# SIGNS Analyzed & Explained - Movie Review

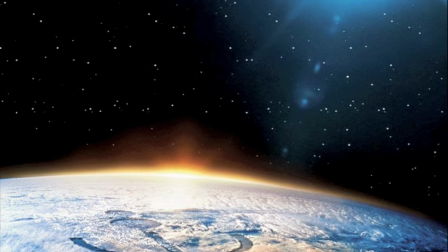Signs is a very special film for me. Some viewers may know it's the film that made me who I am today.
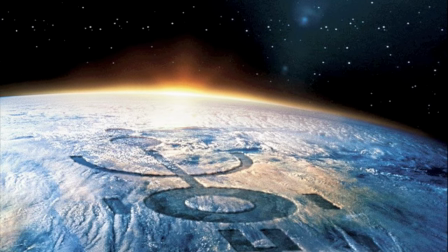When it came out in 2002 I was only 14 years old and I remember my first visit to see it very vividly.
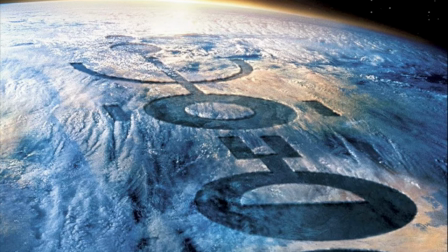It was the first time I really started to think seriously about film. Up until that point I hadn't really thought about the art of filmmaking.
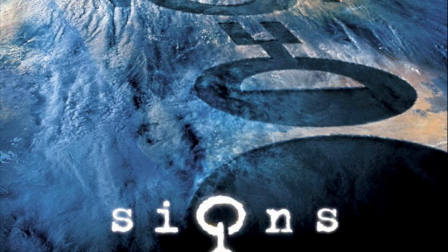Signs was the film that sparked the desire that led to a purchase of a camera, many short films, and a love of movies that hasn't left me to this day.
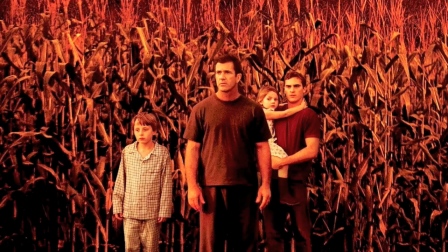I firmly believe that if I hadn't seen Signs on that specific day, I wouldn't be talking to you guys right now.
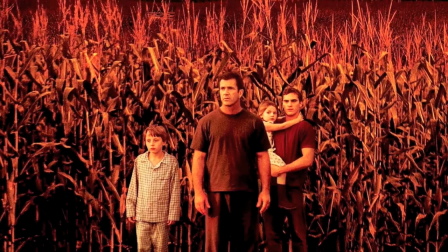Strangely, the film deals with a very similar message on coincidence and fate. This will be my fifth installment in my series of analyzed movie reviews.
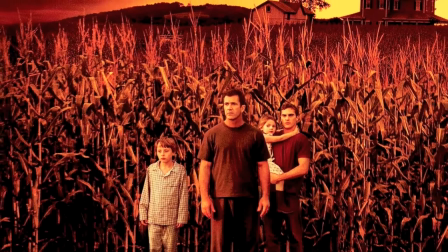In the past, I've covered Prometheus, Drive, A Good Day to Die Hard, and Only God Forgives.
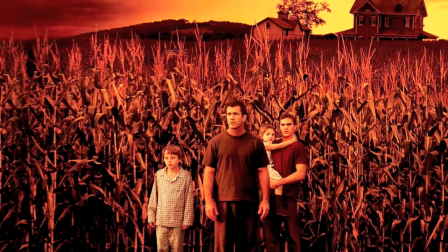Signs is by far my most requested.
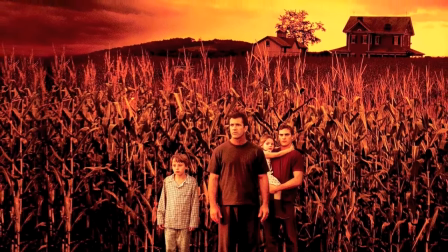So sit tight, grab some popcorn, and let's reminisce to a time when the name M. Night Shyamalan made people shiver with excitement.
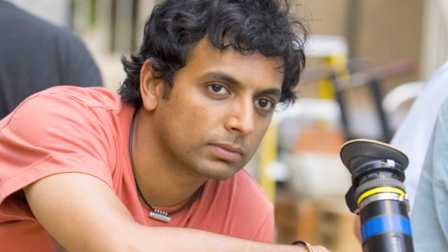Now, it just makes people shiver. But I still love you, man. Never do that again, though.
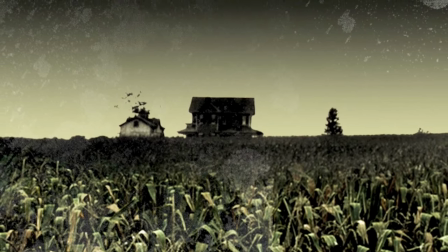One of my goals with this video is to debunk many of the popular complaints that I constantly hear about the film's finale.
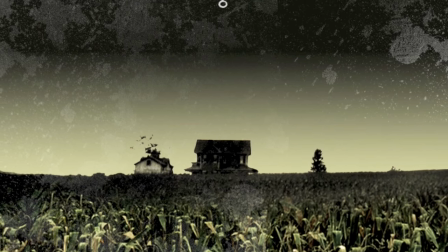I will get into that later, but just as a warning, spoilers everywhere for Signs, so if you haven't seen the film, check it out and then watch my review.
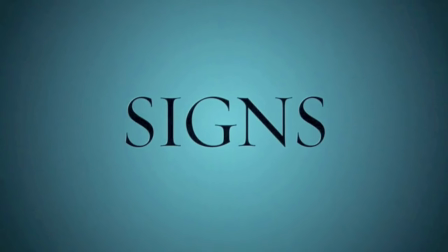Signs opens with a main title sequence that brings back memories of watching Psycho for the first time.
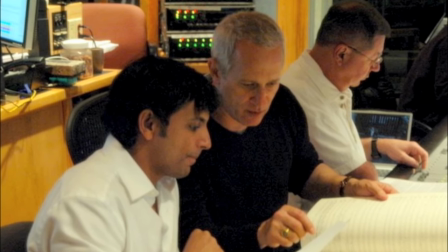The loud score by James Newton Howard was utilized in the opening credits to hint at the intensity that was to come in the film.
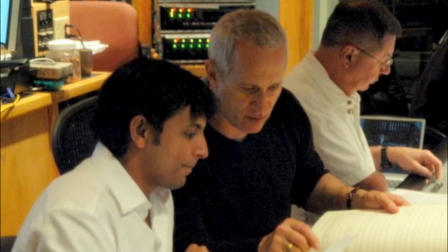It was sort of like a warning, a promise that things would get pretty freaky,
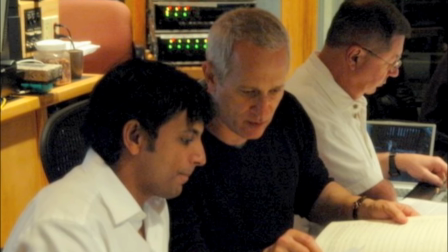and the full arc of the music isn't felt until the finale of the film where that promise is kept.
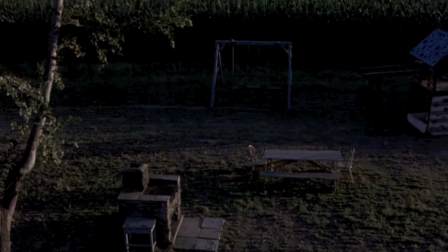When the credits end, our first shot booms onto screen without much weight, and we see a pristine backyard,
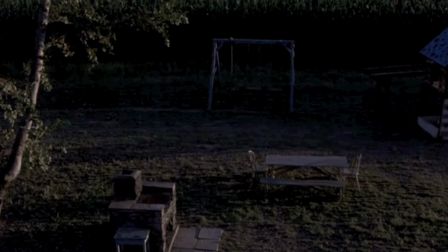one that should emote feelings of comfort and warmth. But instantly, we sense something isn't right.
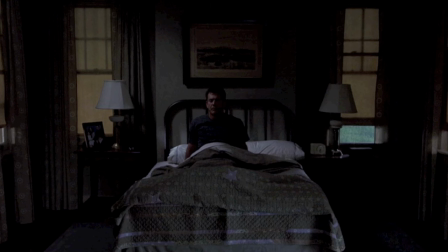This is confirmed when Graham Hess, played excellently by Mel Gibson in my favorite performance of his, wakes up and immediately feels off.
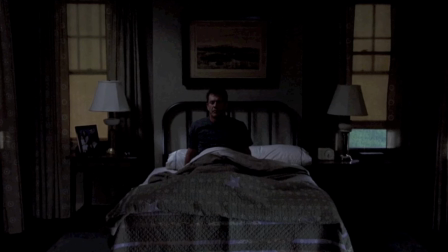From this shot until the final moments in the film, an unwavering sense of dread permeates this movie.
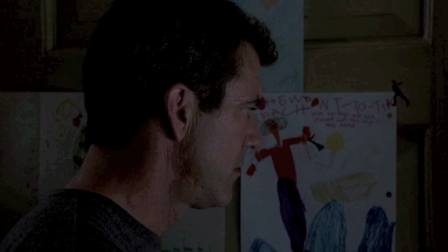The thing about this opening, which Knight himself refers to as his James Bond opening action scene,
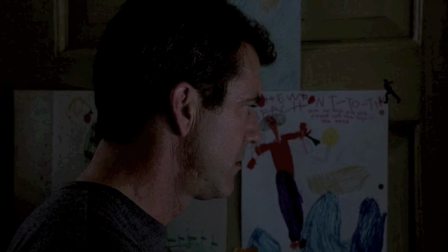that impresses me so much, is how much you learn about Graham in just a few shots. You really get all the essentials within a minute.
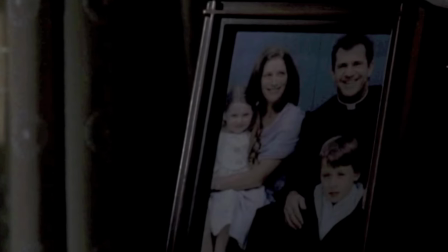It's really remarkable. The photo on his end table shows his wife and children, as well as himself, in his priest uniform.
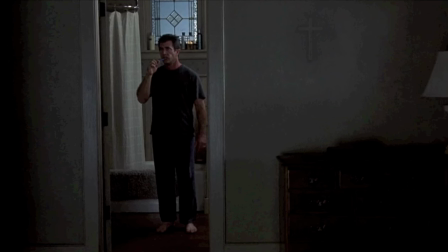A faded stain where a cross was once hung is clearly seen on the wall as well.
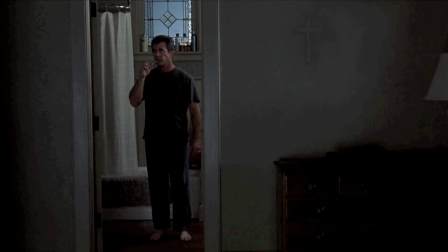Within a few shots, a sharp eye can tell that he's had faith and lost it.
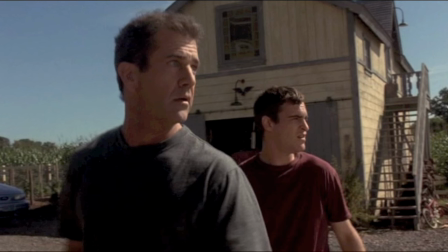When screams from his crops send him and his brother Merrill, Joaquin Phoenix, running into the corn, we meet Graham's children,
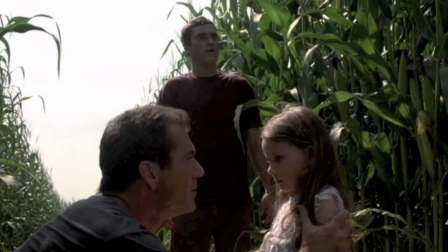Bo, played by Abigail Breslin, in her first role and Morgan, played by Rory Culkin.
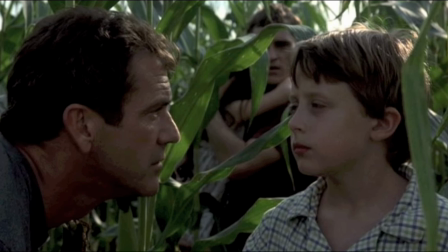Our first lines from both of the children are very important. Bo seems to think she's still in a dream.
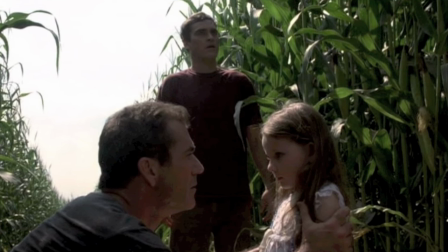The fact that she has odd, possibly prophetic dreams is constantly brought up in the film.
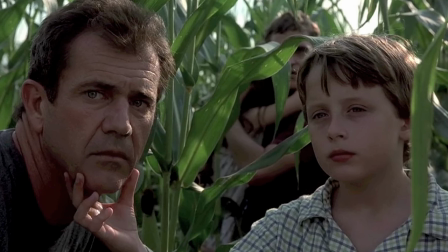Morgan thinks God made what lies ahead of him. It's clear now that Morgan hasn't lost his faith.
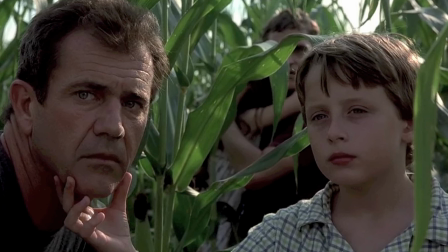This will bring up a consistent struggle between himself and his father throughout the film.
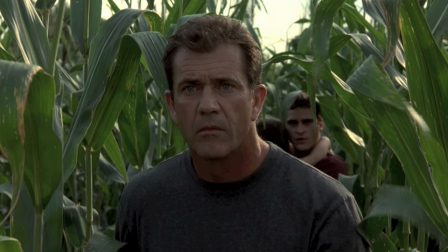After the Hess family discovers the giant crop circle in the field, we now have our movie.
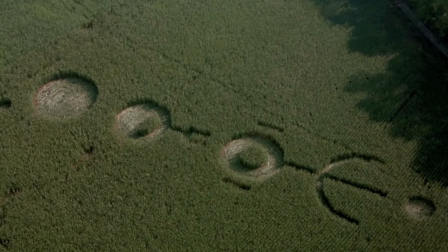Can I just add that this is real? This isn't CGI. I really, really respect that.
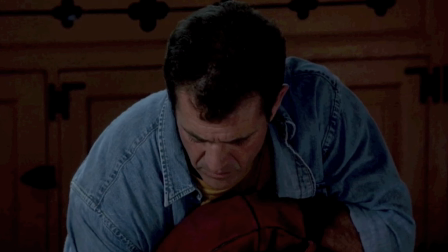In the next scene, we see that their German shepherd, Houdini, peed on the floor. The kids think he's sick, and this little exchange happens.